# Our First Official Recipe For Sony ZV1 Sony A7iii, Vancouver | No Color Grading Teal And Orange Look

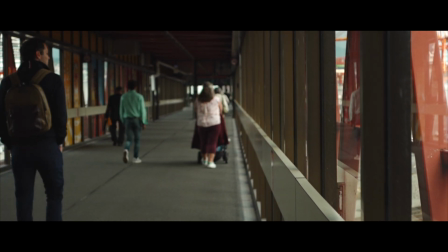311s
Is pretty cool as well because again, I have
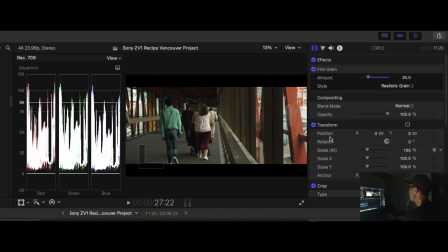316s
everyone's side lit by light coming in through the windows on the right hand side. Same thing, the shadows are a little bit greenish, but the skin tones are being
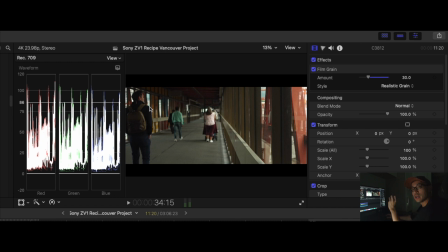330s
more natural because of the enhanced red and yellow in the recipe.
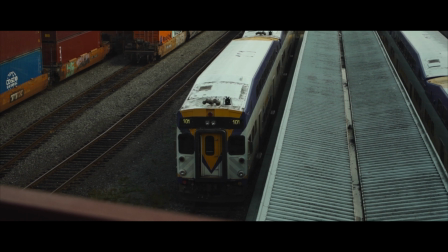338s
The next one is actually one of my favorite.
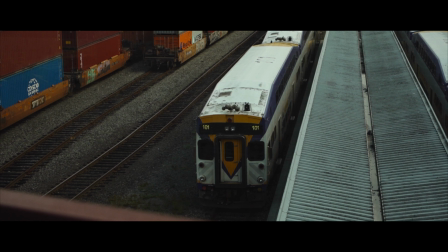341s
This one right here, it's like basically the previous image,
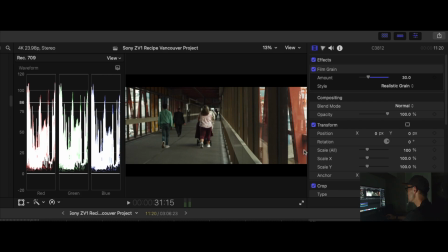347s
but I'm filming towards the window on the right hand side because it's a cloudy day.
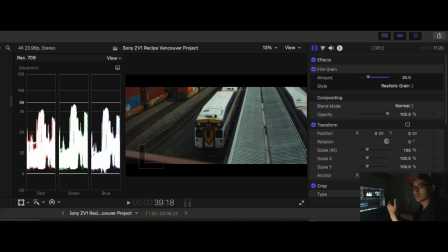353s
Again, if it's like super sunny and super contrasty with like super bright and dark area, it might not look as nice. Just to give you guys a heads up. So that's why I always like taking photos and videos during cloudy days.
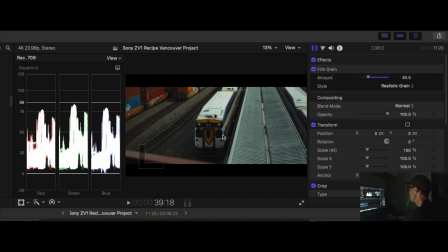366s
But here you can tell that like the greens are really nice inside the shadows area, and the orange and the reds and the yellows are really popping out because of that.
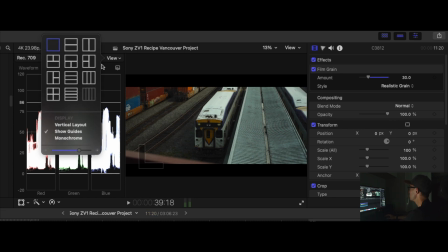381s
Because in the color wheels, you let me show you like a color wheel. I'm going to turn on the vector scope.
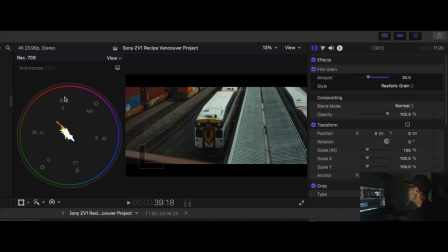387s
So here it's a color wheel, basically orange, red-ish color. It's kind of opposite to cyan, so that's why they're complementing each other.
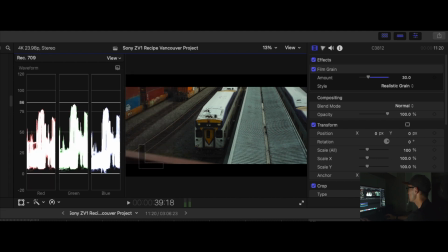401s
And this is the reason why I really like this kind of colors. You can see that there are some moire on the thingy, the rooftop here, but then that's just the way it is.
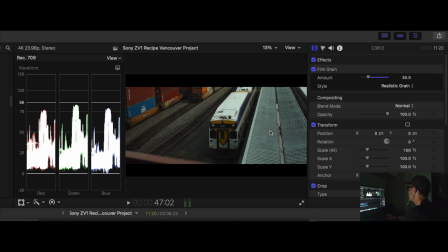413s
I was filming in 1080p, no 4K, but maybe if I turn on 4K, it will get rid of the moire, the wavy kind of patterns. But it doesn't matter, it's just for the colors right now. The next one is here.
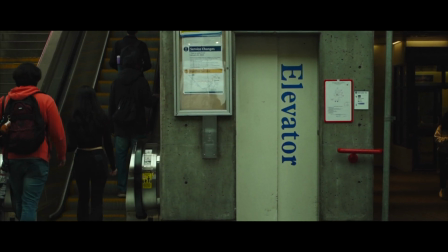427s
This is another train station in Chinatown, Vancouver, where the elevator,
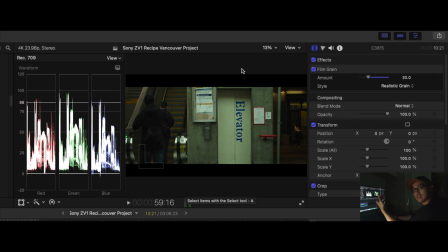434s
the sky panels are allowing a lot of natural light coming in directly from above. You can tell that even like the midtones are a little bit greenish, but this light here, the fluorescent lights on the right hand side, they were supposed to be white, but because of the recipe,
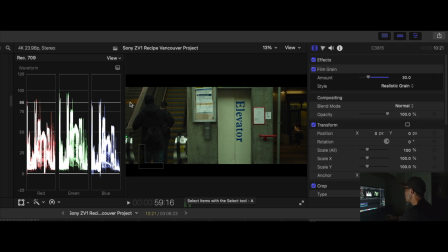453s
they turned them into kind of a yellowish tint, which is cool. And you can see that on the steps, these are not supposed to be that orangey. They're supposed to be yellow or even like greenish yellow. So the recipe really helps.
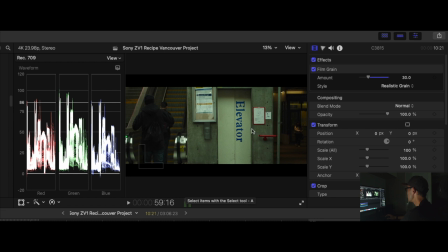466s
And the reds are popping because of the recipe as well, which is complementing the overall image. You can see moire here, but who cares? This is just a sample for the videos. This guy was wearing like kind of an orangey red-ish kind of sweater.
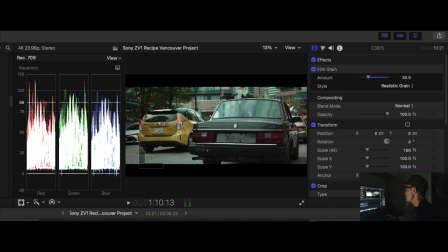484s
It really pops him out of the shadows or midtones. And then this one right here is really interesting because I
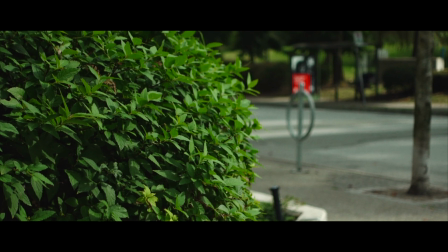492s
purposely filmed the bush because I want to show you guys like without the recipe, if you have been using the ZV1 without any picture profile or anything like that, greens are usually not as nice looking in Sony cameras, especially with like older color science. Even with the new one, it's still not the best. The greens are towards like more yellow, and then yellows are more towards green. So that's why when you have skin tone, it looks kind of like the person will look kind of sick because it looks green.
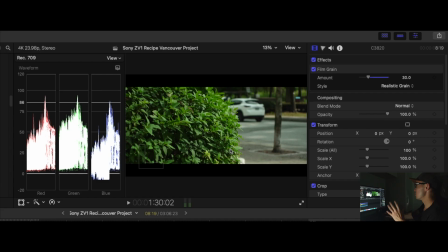526s
But the greens are usually yellowish. But with this recipe, everything looks healthy. The greens are a little bit more vibrant without looking yellowish. So that's why I filmed this to show you guys. And the reds are really popping at the back as well, you can see.
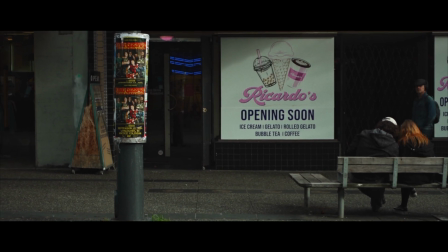546s
And the last footage that I really like here is just me filming across the street. I feel like this is a pretty cool like framing.